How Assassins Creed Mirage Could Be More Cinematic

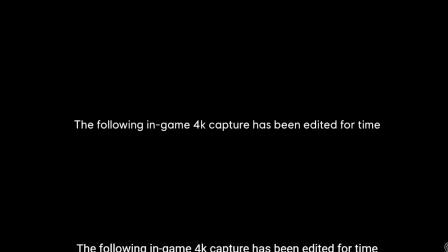[0:01]
Hey guys, hope you're having a good day.
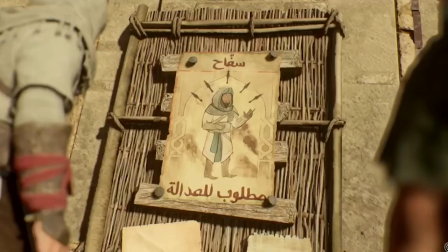[0:04]
In today's video I was wanting to cover some of the recent Asu Mirage gameplay and cutscenes that have come out in the last couple weeks
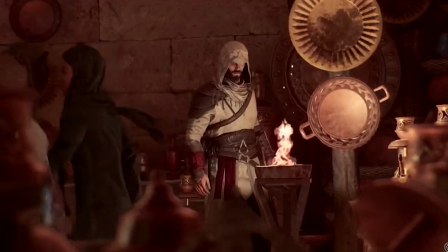[0:13]
and do a breakdown and comparison to other games to share my thoughts on why I feel Asu Mirage is an un-cinematic experience.
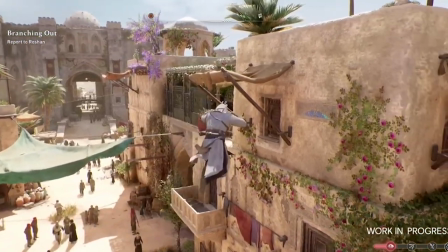[0:23]
Let's get into it.
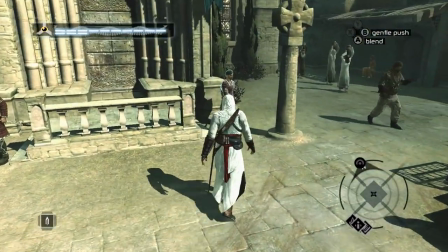[0:27]
Sound design is one of the more important things for film, tv and games.
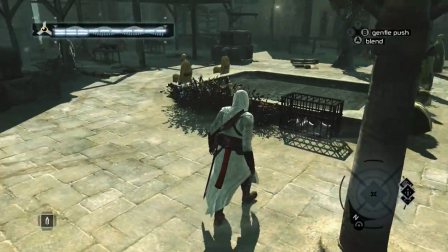[0:33]
Good sound design can make what you see on screen feel real and have weight to it.
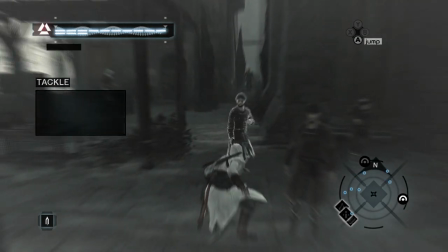[0:39]
I think this is shown best in AC1.
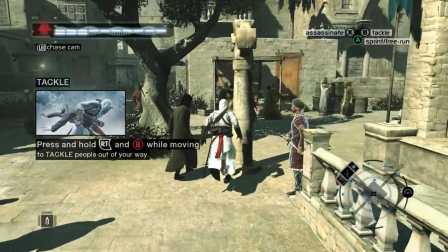[0:42]
The visuals are good for the time, but there's not much of a difference between notoriety and incognito visually,
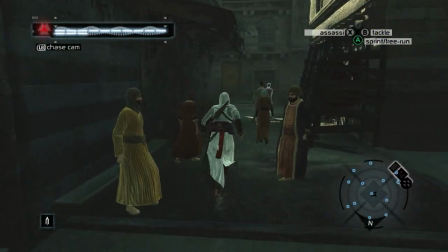[0:50]
but it's the sound design that really changes the tone.
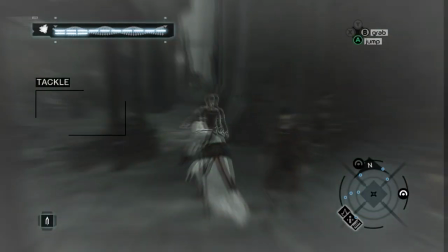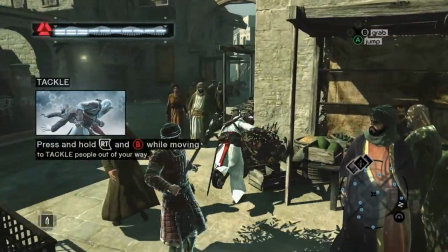[1:04]
Makes the gameplay become intense, that you are being chased in a city that is hostile for your character.
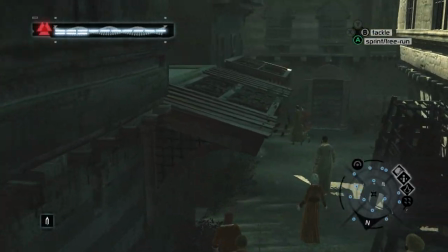[1:12]
Now comparing this with AC Mirage's gameplay, it feels optional to run away,
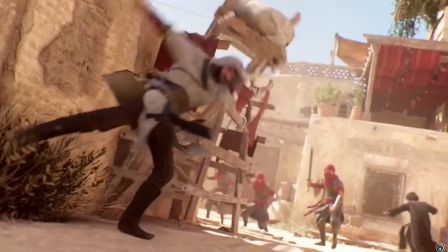[1:17]
and therefore there is not much difficulty to the gameplay and takes away from the assassin fantasy there's a clear
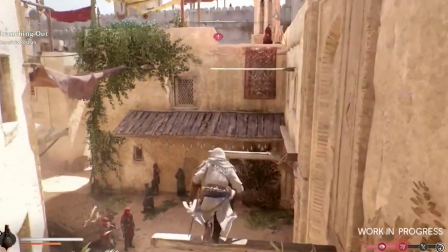[1:25]
difference in the intensity of these two games i feel this is mostly due to the great sound design in ac1 which
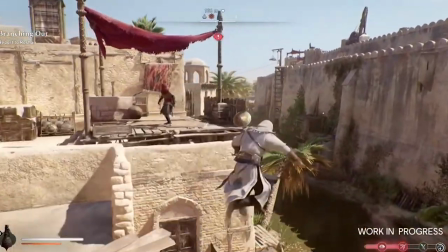[1:34]
immerses the player in this high stakes chase where if they go too slow or mess up the
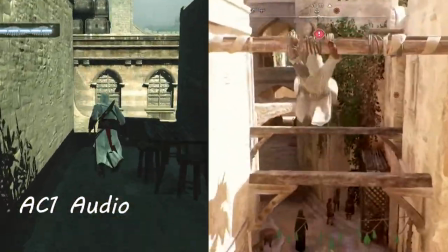[1:40]
parkour they will be met by a host of soldiers and in the early parts of AC1,
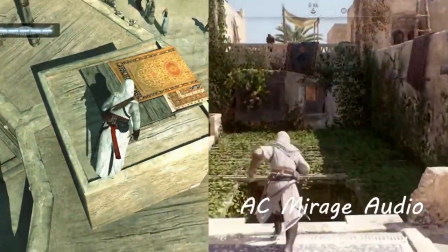[1:46]
when you have a low health bar, it can be devastating. While AC Mirage follows the more recent RPG AC installments,
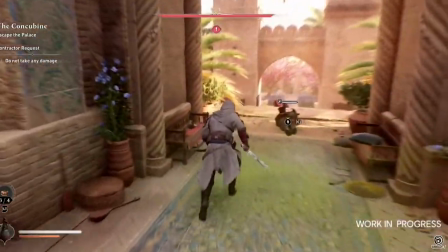[1:55]
where it's easier to just kill everyone that has spotted you,
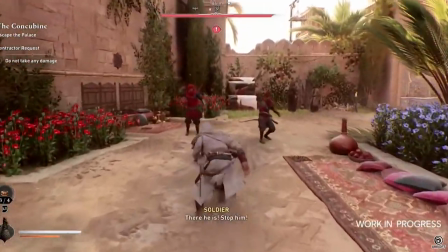[2:00]
meaning there's no intensity because you're a skilled warrior who simply moves down enemies.
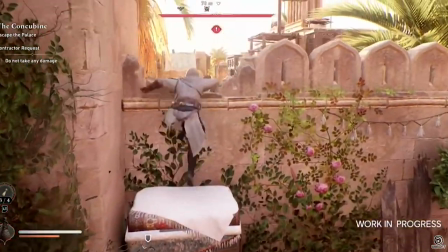[2:06]
I feel this is exemplified in the sound design,
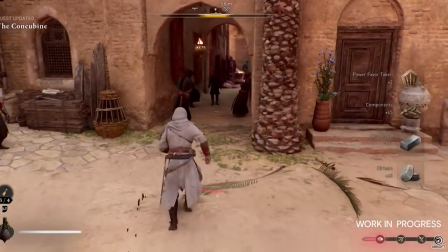[2:10]
where there's no fear built up, no feeling a dread of I need to get out of here.
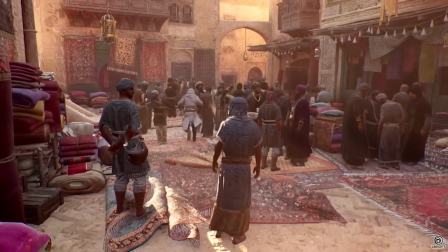[2:17]
I just find it crazy that they can downgrade so many aspects
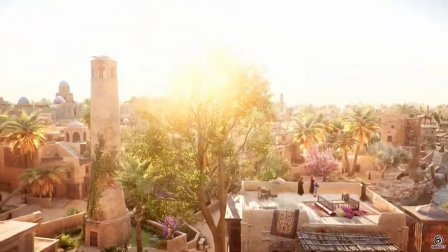[2:22]
of what made Assassin's Creed great in the first place and if AC Mirage is really returning
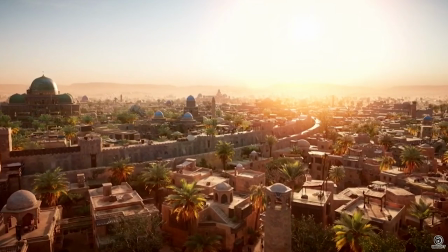[2:29]
to its roots it should take this system and its execution then
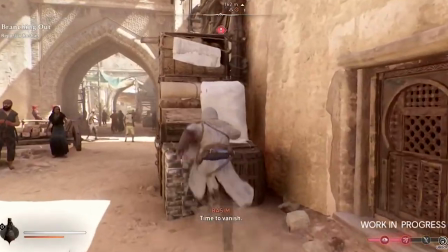[2:35]
enhance it instead of making it quite meaningless and a minor alert that you're
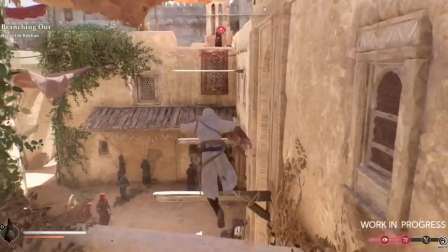[2:41]
in combat now.
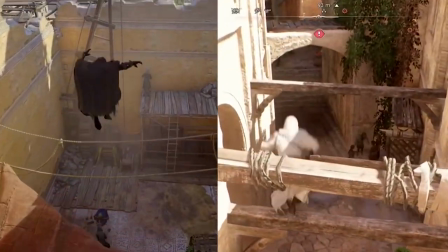[2:45]
I'm not sure if I really want to get into the parkour, it looks the same as Eivor doing parkour.
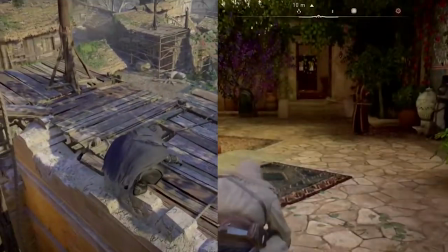[2:52]
I like the extra beams that can get you from building to building, but still overall the parkour just looks slow.
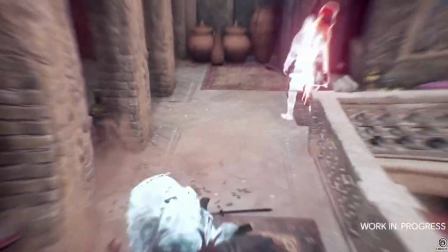[3:01]
And for a character that is supposed to be so fast that Animus
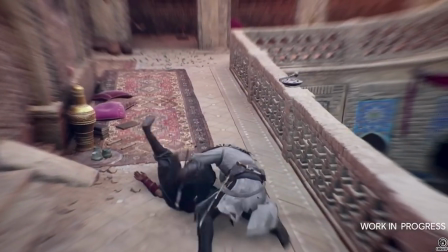[3:06]
can't keep up with his movements for multi-assassinations.
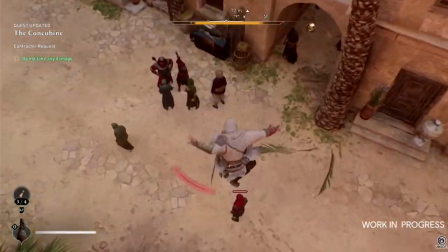[3:11]
It makes it look like he's teleporting. He sure doesn't look that speedy Gonzalez when it comes to his parkour.
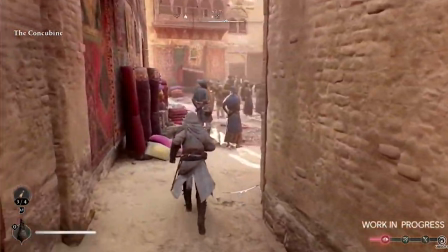[3:19]
Especially when he's being chased by soldiers, like wanting to cut his head off or something.
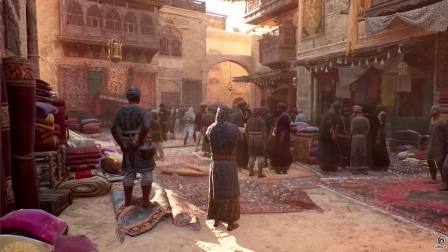[3:25]
He's going pretty slow.
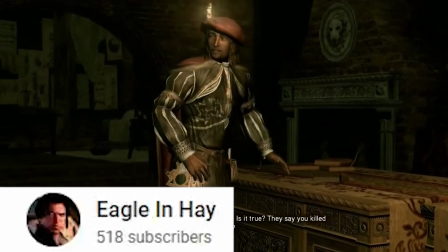[3:30]
I watched a video recently of someone comparing a cutscene of Leonardo and Ezio to the Mirage Bureau scene.
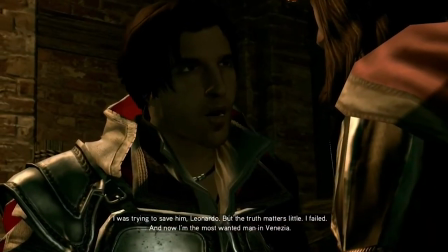[3:39]
The reason I feel this scene works is because of the use of different camera shots,
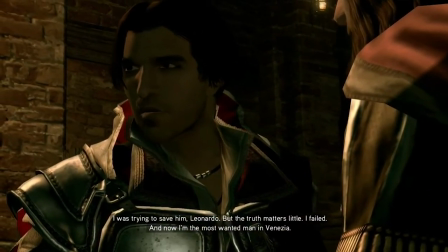[3:46]
leading to a more cinematic result.
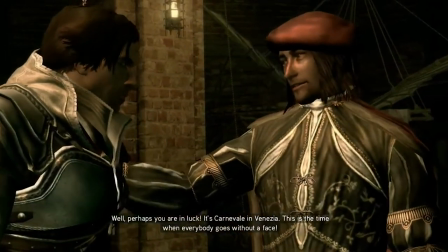[3:49]
A close-up of Ezio saying something important for the scene, then using a tool in filmmaking called blocking,
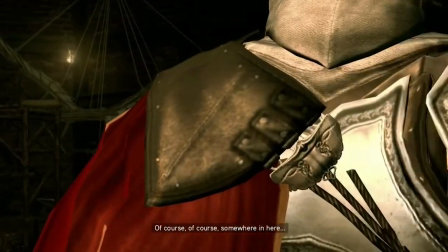[3:57]
so you know where the characters are in the room and where they are moving to while keeping them in the same frame.